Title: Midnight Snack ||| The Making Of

I'm Luke, I'm a director at Snapper Films, and we're working in collaboration with Shift4 here who are helping us realise essentially I guess like a bit of a dream that I've had.
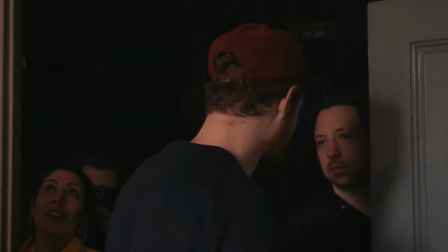My producer Jess, she'd worked with Shift4 a lot of times before and raved about them and she introduced me to Colin who told me all about this Shift4 Shorts project and essentially offered to help me make anything I wanted and I jumped at that opportunity.
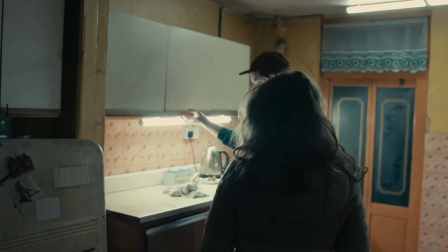You're kind of a bit lost, but eventually you're sort of hanging in on this cupboard, which is way off counting the crunches.
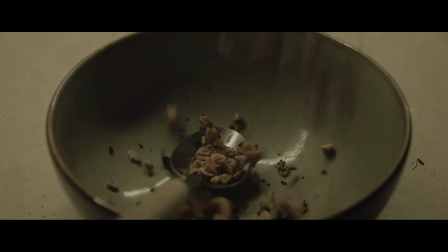Midnight Snack is a short film about a woman who eats bugs.
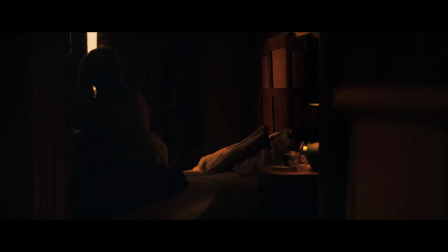She wakes in the middle of the night and is seduced by the sound of her television. And it sort of was meant to have a very nightmarish, ritualistic quality to it, this kind of thing that she does night after night,
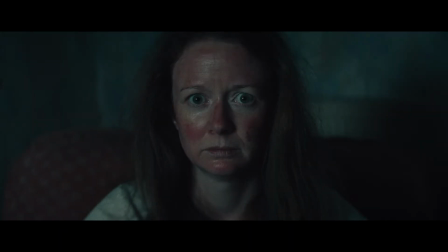and that shows in the condition of her face. and sort of playing on loads of different things, people being addicted to things, and sort of really loving the things that are generally really bad for us. And I had this image of people eating bugs for ages in my mind.
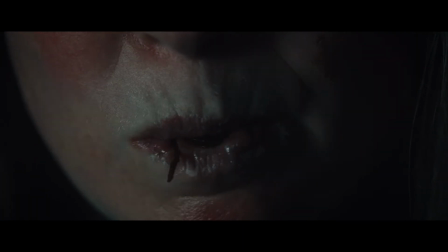I'm not entirely sure why, but I just, I kind of thought it would make for a really freaky, strong, unusual image. But at its core, it's just a sort of fun, nightmarish experience.
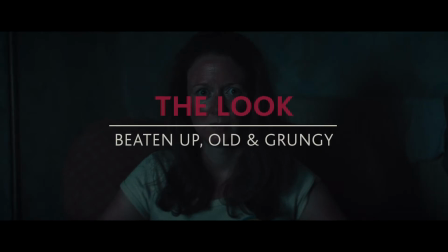I've always been a big fan of shows like The Twilight Zone, sort of late-night weird tales that are sort of designed to be watched when it's dark outside. And particularly for this, I thought that it was very appropriate to have it look quite beaten up and old and grungy, like it had kind of been dragged out from the back of a couch or something. Early on Luke gave me reference images about how he wanted it to look
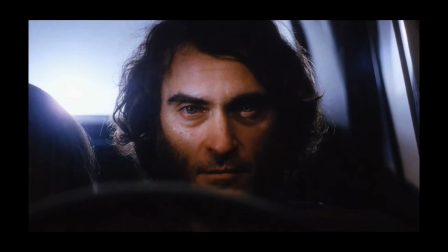and all the images looked like they were shot on film and that they were kind of old and faded. So as we were shooting digitally what we needed to do was try and get as much texture into that digital image as possible.
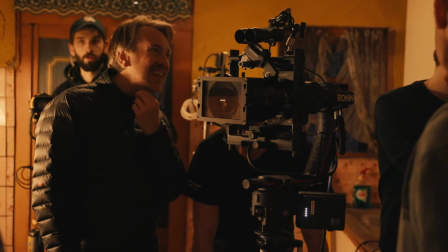So the main factor of that is that I chose to use Cook anamorphic lenses.
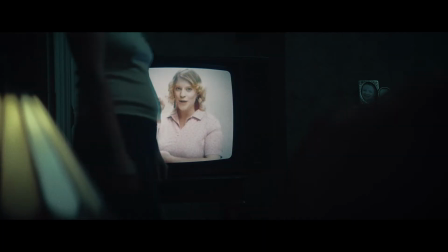I find when you shoot wider than T4, you get quite a nice vintage quality out of the lenses. And I also think that the Cook Anamorphic lenses have a really kind of classic movie quality to them.
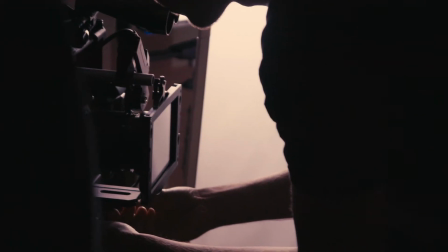We also used a half black satin in the matte box for the whole thing.
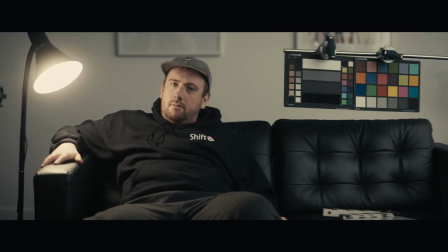That gave us some nice highlight blooming, but it didn't soften the image too much on top of those anamorphics. As well, we experimented with underexposing the Sony Venice that we shot on.
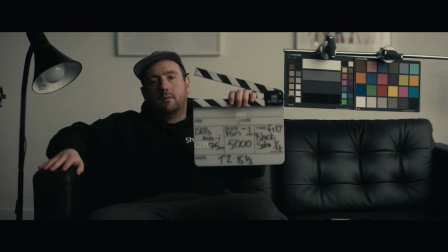I wanted to add more noise into it because I think the Venice noise has quite a nice film grain quality to it.
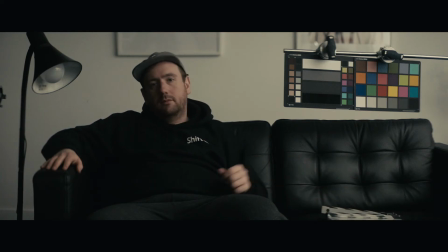So in the end, we shot at a base of 2500 and underexposed by one stop.
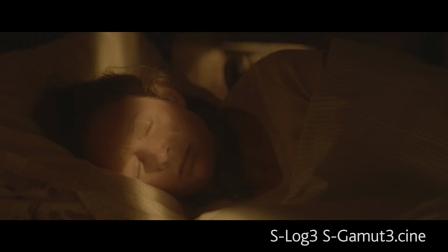And even then, in the end, it wasn't enough grain for us. We actually ended up adding more grain in post anyway. And finally, I used a LUT in camera on the day as a reference,
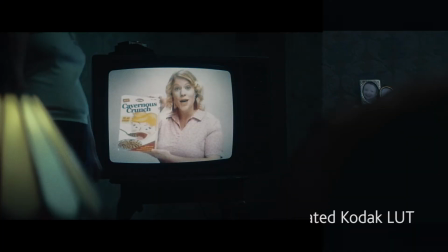which was a desaturated Kodak film emulsion LUT, just to move the colours in a bit more of a filmic reproduction.
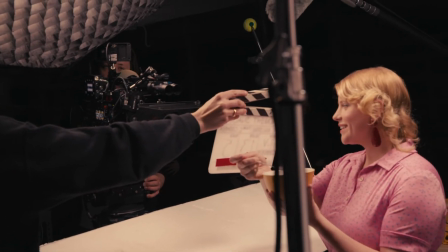13, take 5. Park it.
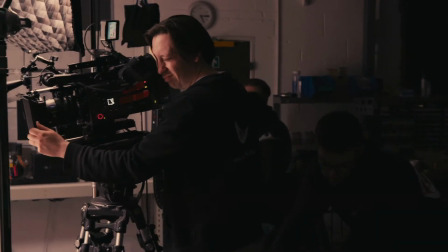New cavernous crunch from Garrison's. Taste different. Dynamite different.
So the characters in Midnight Snack, there's only one main human character. But if there was a second character, it's definitely the television stuff.
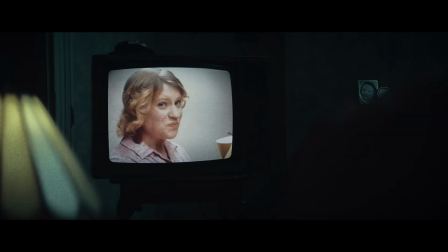Mmm, so, so good.
The television stuff, it was important for me that it was on an old television that it felt genuinely like old television commercials and TV shows.
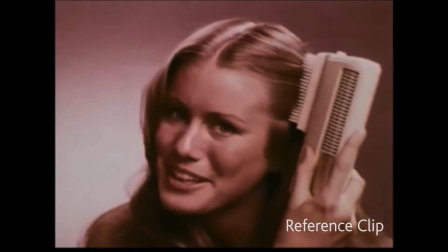So we referenced a lot of typically old 70s, 60s, 70s commercials.